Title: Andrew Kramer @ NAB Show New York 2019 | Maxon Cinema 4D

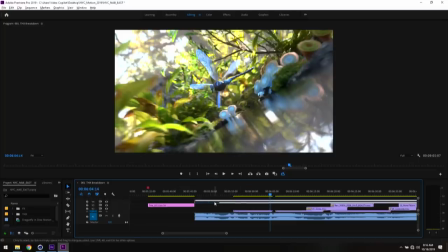4:16 Like if the final transition has the edge of the water,
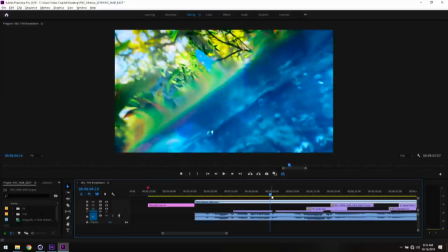4:20 maybe it's lasting seven or eight frames so that it feels fluid as it goes past the frame, the camera has to be moving extremely slow, but that means that you have to get the camera to that point.
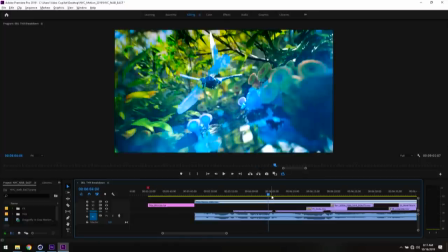4:32 So as we pull out from the Dragonfly, you'll notice there's less stuff in the foreground that would parallax and that would cause the speed to appear to slow down so much.
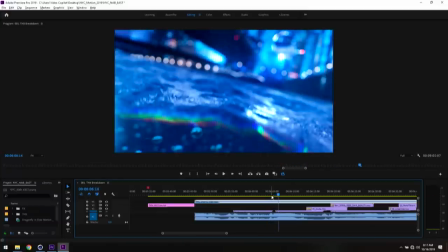4:41 And then we drop down. Now this part of the scene was done using Element 3D and comp in After Effects.
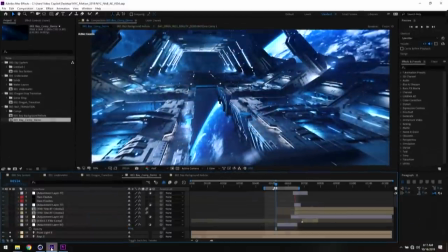4:49 And I can kind of show you what that looks like.
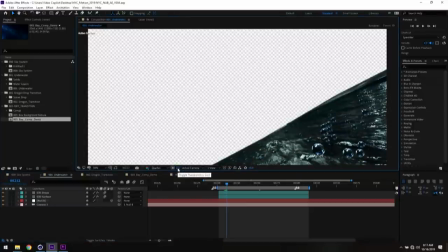4:56 So basically we have the matte edge of the original scene and we used Cineware to extract the camera and the gnolls so that we had all of the data right inside of here that matched
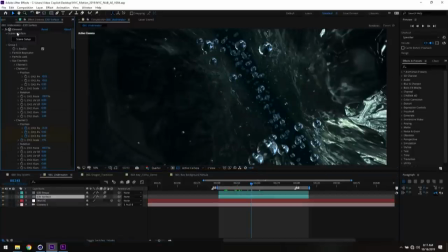5:08 up perfectly and it's basically two deformed
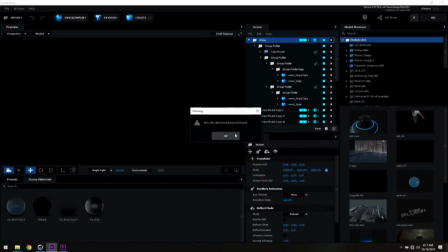5:13 planes that have this sort of water texture on it and I
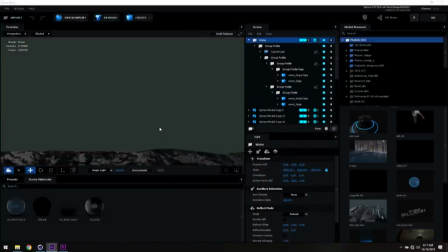5:19 can pull out here. Let's see. I'll just throw a texture on here so you can see what we have. So you just have a cylinder just so that you could block out the back and so that you can have fog that kind of gets cut off into the back. And you'll notice the front is a little bit more deformed and the back is a little bit more flat. So we actually did that with Cinema 4D. We built a sort of a deformed plane, used a field to fade it out and so that we could have a nice clean plane.
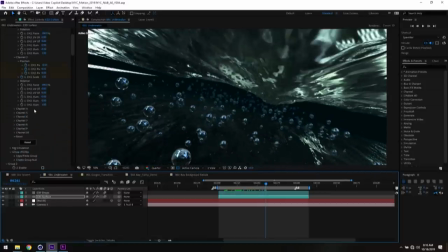5:51 and then of course the secret well two cool things two cool things so one is we actually I
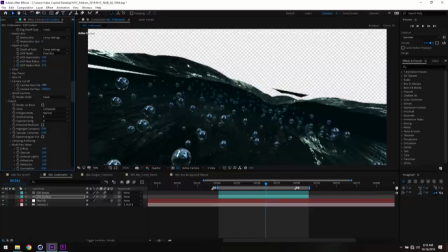5:58 guess in this version I didn't have it on but one of the things that we can actually animate the cutoff of the plane and so when you have like water drops and things that get
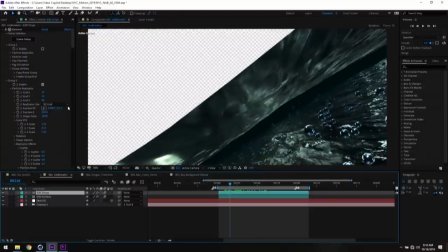6:05 really close to the camera that's actually one trick for adjusting the speed of the dip is if we change where the camera is cut off so on this layer it
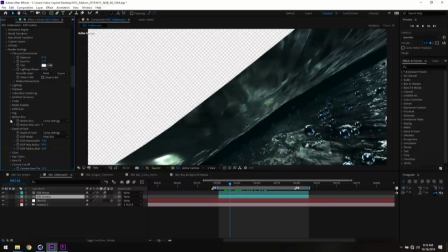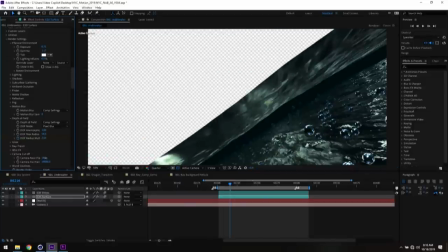6:29 actually will change the sort of proceed you know the perceived speed of the dip because it's now a little bit further away from the camera so
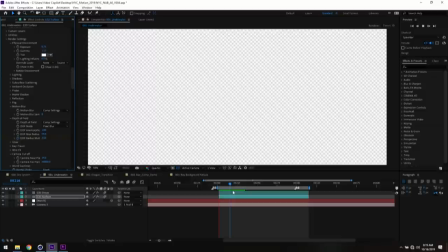6:36 that was a cool way to be able to control how fast we want it to go down and of course to make it look good you just
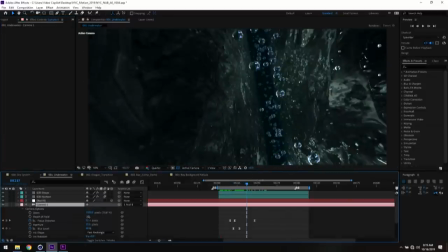6:42 turn on some depth of field now
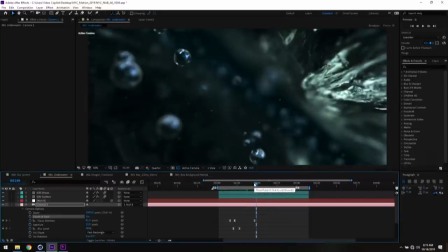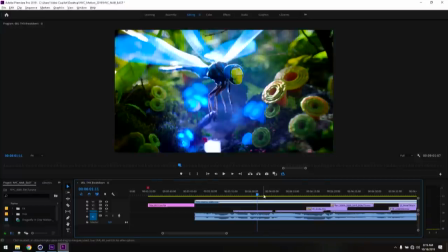6:52 if we look at the comp one one other kind of thing to point out too, is that the cameras do flow into each other but what we realize is that it didn't exactly look great to put it this way. When you watch animation you can trick the speed of things, right? You can have things go a little bit faster and a little bit more whimsically and not feel like it's unrealistic and so sometimes to have a smooth camera that is literally smooth, it doesn't work the same way so if you can cheat the speed of the underground part so to show you what
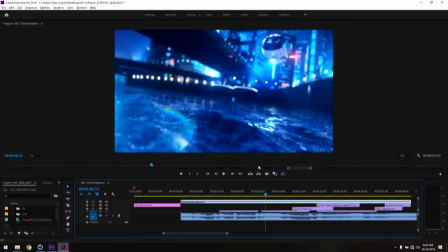7:29 I mean is as you see this top layer this is actually an additional layer of water that was created an element and there's just like a light here reflecting to match where the helicopter is and you can see we actually overlaid it on top of the render of the city now another good reason for this sort of setup is the city scene was massive right the the geometry, the textures, the details, all of the render settings made the scene render, you know, I don't know, 20 hours or something like that on a farm. And so if you have to keep tweaking the look of the city or the way that the comp works when we go underwater, that's gonna be a lot of trial and error that you want to try to avoid. So that was definitely something that made a lot of sense for the comp.
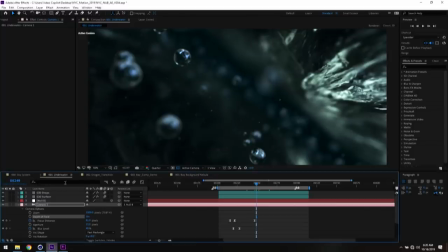8:21 Let's take a look at one of these transitions.
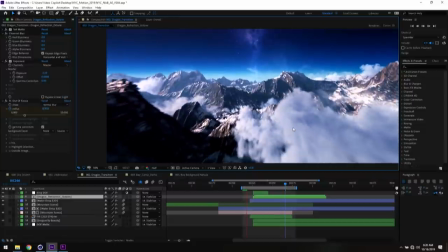8:28 So this transition we go from this sort of refracted
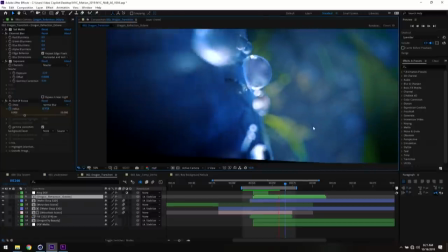8:33 water drop upside down and
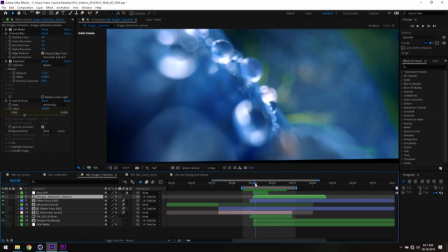8:40 there's a lot of interesting layers to sort of blend this together.
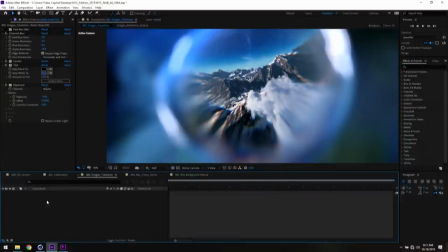8:43 So this is the main render and we actually brought in a version of the scene so that we could have another layer of refraction
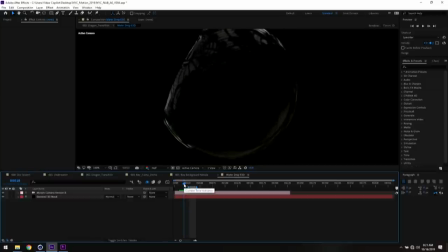8:52 to composite over the water drop because we wanted there to be refraction on top of the image. So if you want something to look like it's inside the glass, you want to have reflection or refraction on the outside of it and that gives,
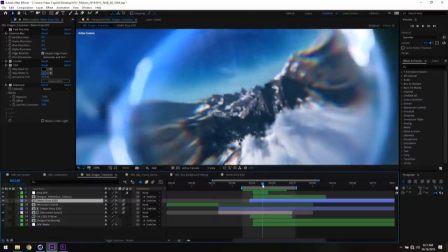9:08 even though I couldn't find the HDR when I loaded up this project, you can just see a little bit of the refraction on the outside of the surface.
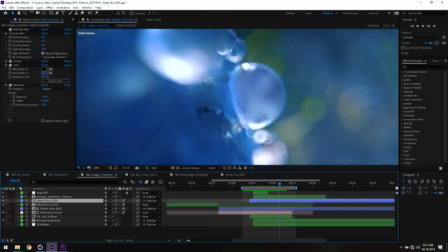9:15 It gives it a little bit of the glossiness and then it sort of diffuses away as it goes. So here's kind of the basic setup.
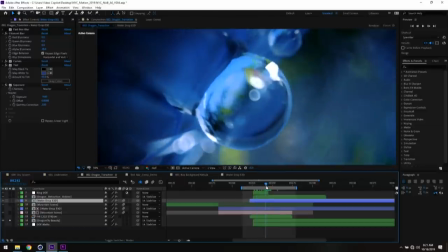9:21 So we have the raw render here and this was a good guide right to see the way that it works and one other interesting
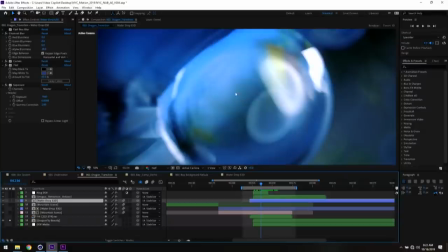9:29 thing is that when you're really close to something so small the depth of field can you can actually see it on the water drop like part of the water
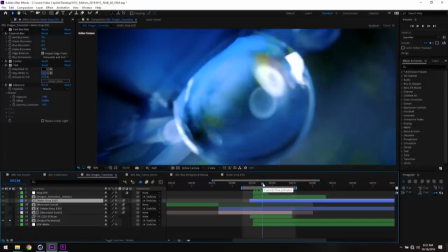9:37 drop is out of focus and that was a bit of a clue for the composite because if
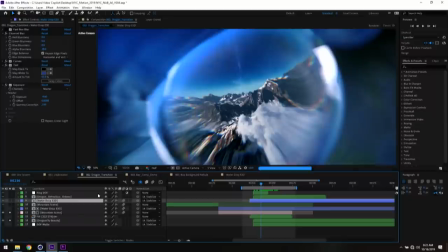9:42 we're gonna add other elements into the shot so this is a really cool effect.
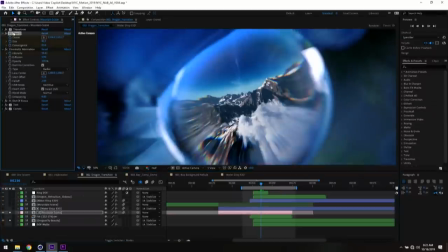9:47 You guys use this effect called CC lens in After Effects. It basically just creates like a distorted lens effect and I mean no joke, I just put it on there. I'm like I'm a genius. This is the greatest effect I've ever used.
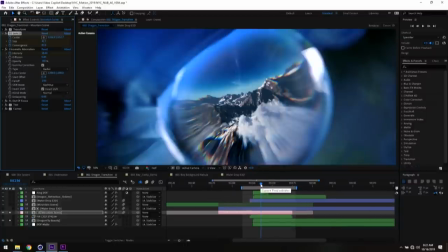10:04 It's funny when you find an effect that is exactly what you're trying to do. It's rare but you must relish in it, my friends. This guy knows what I'm talking about. Alright, so we're using that same layer to mask it in, right?
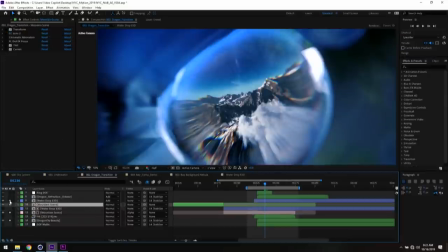10:21 And then on top of that we have the instance of the element with the refraction.
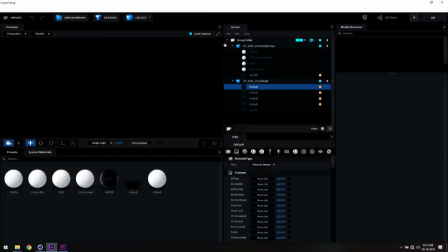10:28 So just to show you this, I've imported an actual C4D scene. So this is the scene of the dragonfly and then we just extracted it with just a single water drop because this way if we matched it up perfectly then we would be able to do all the things that we'd wanted to do like maybe we wanted to have some fog or do some other interactive things and have an actual 3d matte it was really useful to have it there so
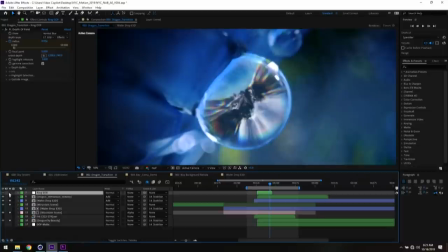10:59 then on top of that a really cool trick was putting this depth of field on top so you can see it more in the beginning right here.
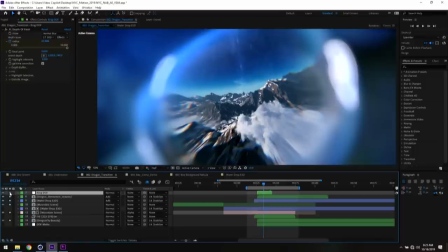11:12 And the inspiration for this was when you look at a refraction, your focal plane of like a camera, if you focus on the refraction of an optical source like a lens or something, you're actually focusing past the object that you're looking at. So the inspiration was, okay, well, if we're, if we can see clearly the mountains,
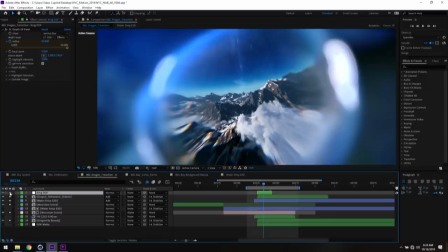11:34 then the source of that this sort of water surface that shouldn't be in focus and we'll slowly
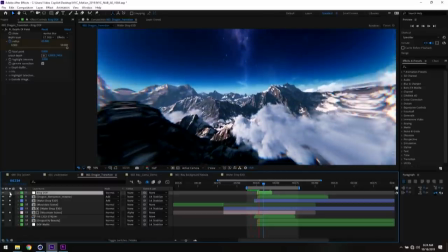11:41 bring that into focus as we pull back and have it blend into the other water drops that are on the on
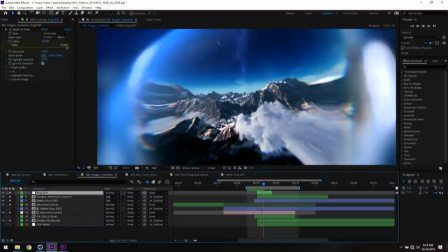11:46 the surface. Look at this,
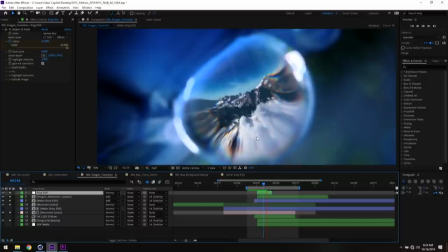11:49 these are this is a pretty heavy scene and I'm running it off a laptop so this could be worse
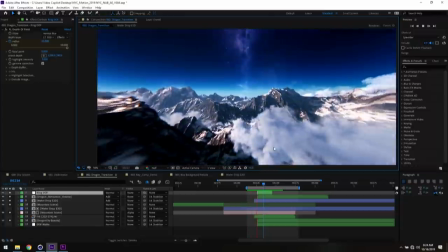11:57 but you can see the you know you're just trying to match anytime you're
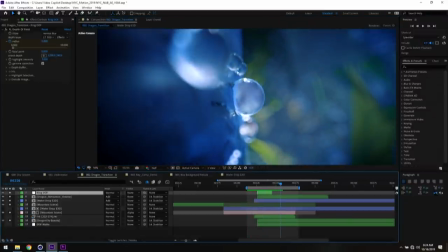12:02 doing compositing you're just trying to match the blur and try to get the feel to be pretty similar. Now this actually reminds me of something is you know when you're creating reflections and things like that.
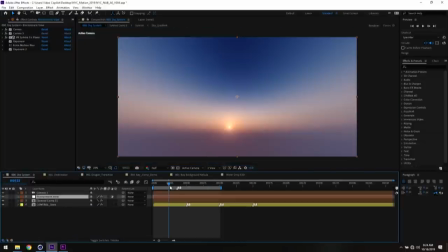12:15 I recently did a project where I tried to recreate a reflection source of a sky system.
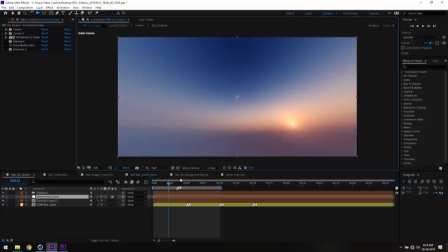12:26 So this was the result.
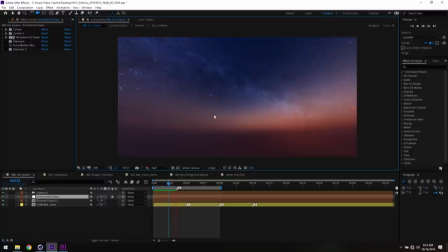12:29 This was an idea I had for the project and we ultimately didn't end up needing it because the transition from the mountains was so fast we could just do a keyframe.